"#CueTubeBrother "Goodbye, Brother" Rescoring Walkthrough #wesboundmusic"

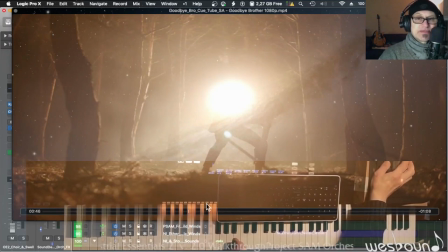(11:18)
why action because now we see there's a third person he's taken captive in inside the car tries to get their attention wants to get out and now we can put one and one together you know and connect the dots and see that gentleman here or not so gentle is digging a hole apparently
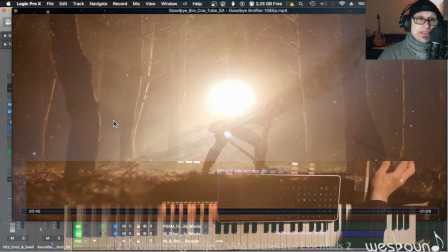(11:35)
for him to get buried in so yeah he starts to fight for his life i speed up the tempo it's uh it goes to 128 bpm uh the synth bass um speeds up uh the pattern increase unlike becomes more intense there's more
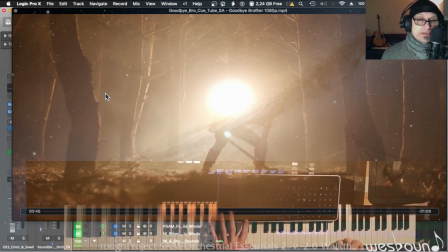(11:52)
going on i used guitar electric guitar slightly distorted to support the rhythm the soft knocker this kind of percussive instrument is uh here
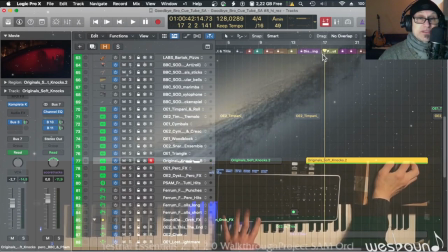(12:07)
Like a fast heartbeat, heart beating, getting anxious and being in distress and, you know, anticipating nothing good to happen. So the rhythmic element is important here for me. For me, that's what I'm meant to support. Like this person is fighting for his life, pounding heart,
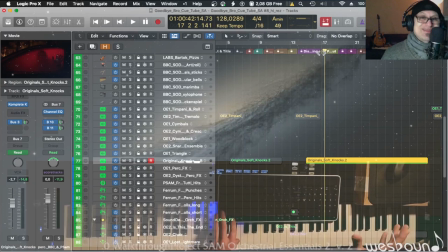(12:24)
pounding rhythm, supported by the guitar, but not too much in order to keep it simple.
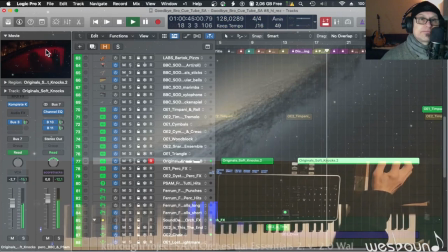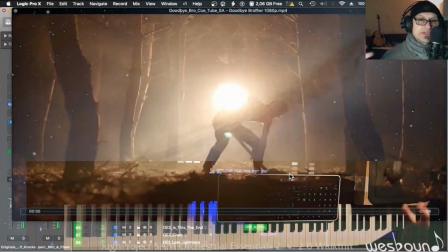(12:35)
Choir. Denoting discomfort. my discomfort
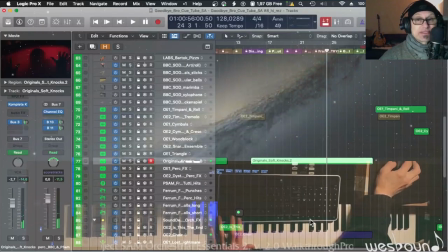(12:44)
and something else which i need to mention which is i think a very underrated fabulous
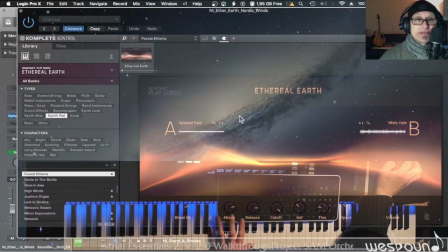(12:49)
library by native instruments this one here ethereal earth as part of the complete startup pack package provides this wonderful synth
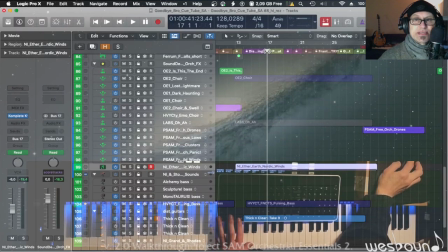(12:59)
path here that i'm using let's listen to that in isolation real quick because i think it really sounds great it
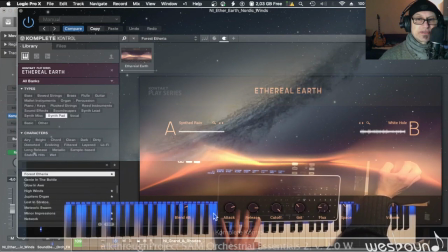(13:09)
does it has all these nice controls here like blend a b between synth rain and white hole then there's like a wavetable function that he can automate actually filtering flux space reverb and all that and so so it makes for a really lively
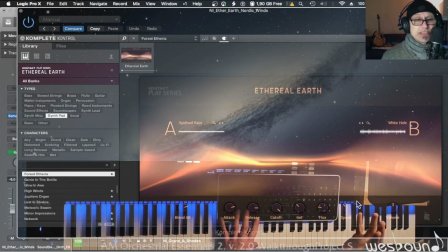(13:26)
animated texture but not sonically musically not too specific not too chord oriented that's what I intended to have here sonic texture so in isolation and
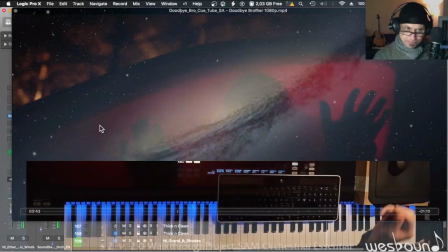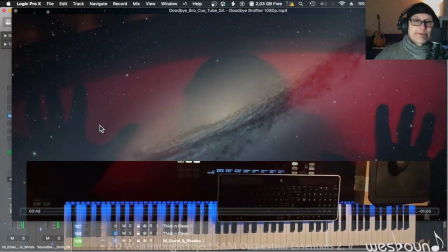(13:49)
the tempo speeds up and
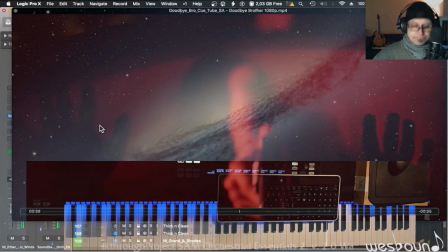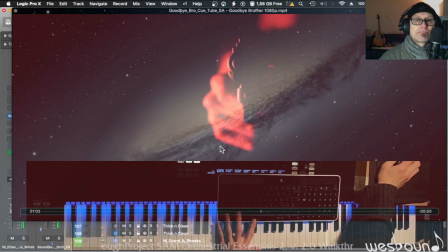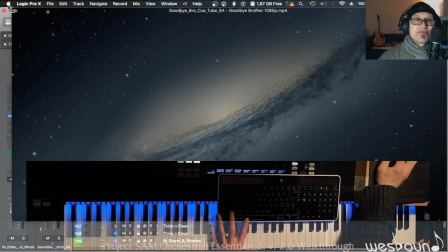(14:07)
silence and that was important to me before the shot rings out i have complete silence
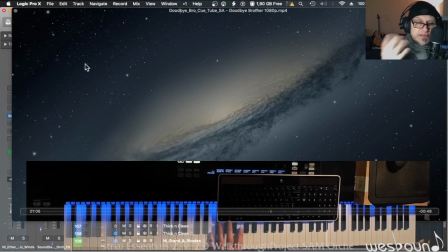(14:14)
i can't think of the word right now you know like something in his mouth to to drown out uh his screaming so that nobody gets alerted by that and so we hear his last attempt to to break free before he gets shot the trading echo from the other sounds and then the shot so
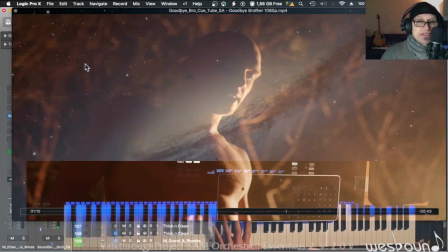(14:33)
the tempo goes down again because now it's completed person here apparently covers the whole spits out you know a lot of labor behind them and um just
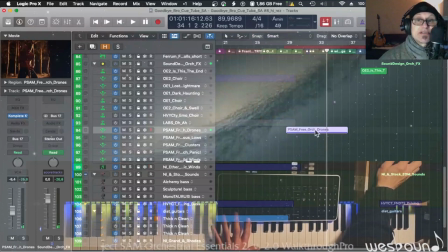(14:47)
some texture and rhythm the texture again is orchestrally essential no it's actually project sam free orchestra this time called orchestral drones which are something like that in isolation very subtle just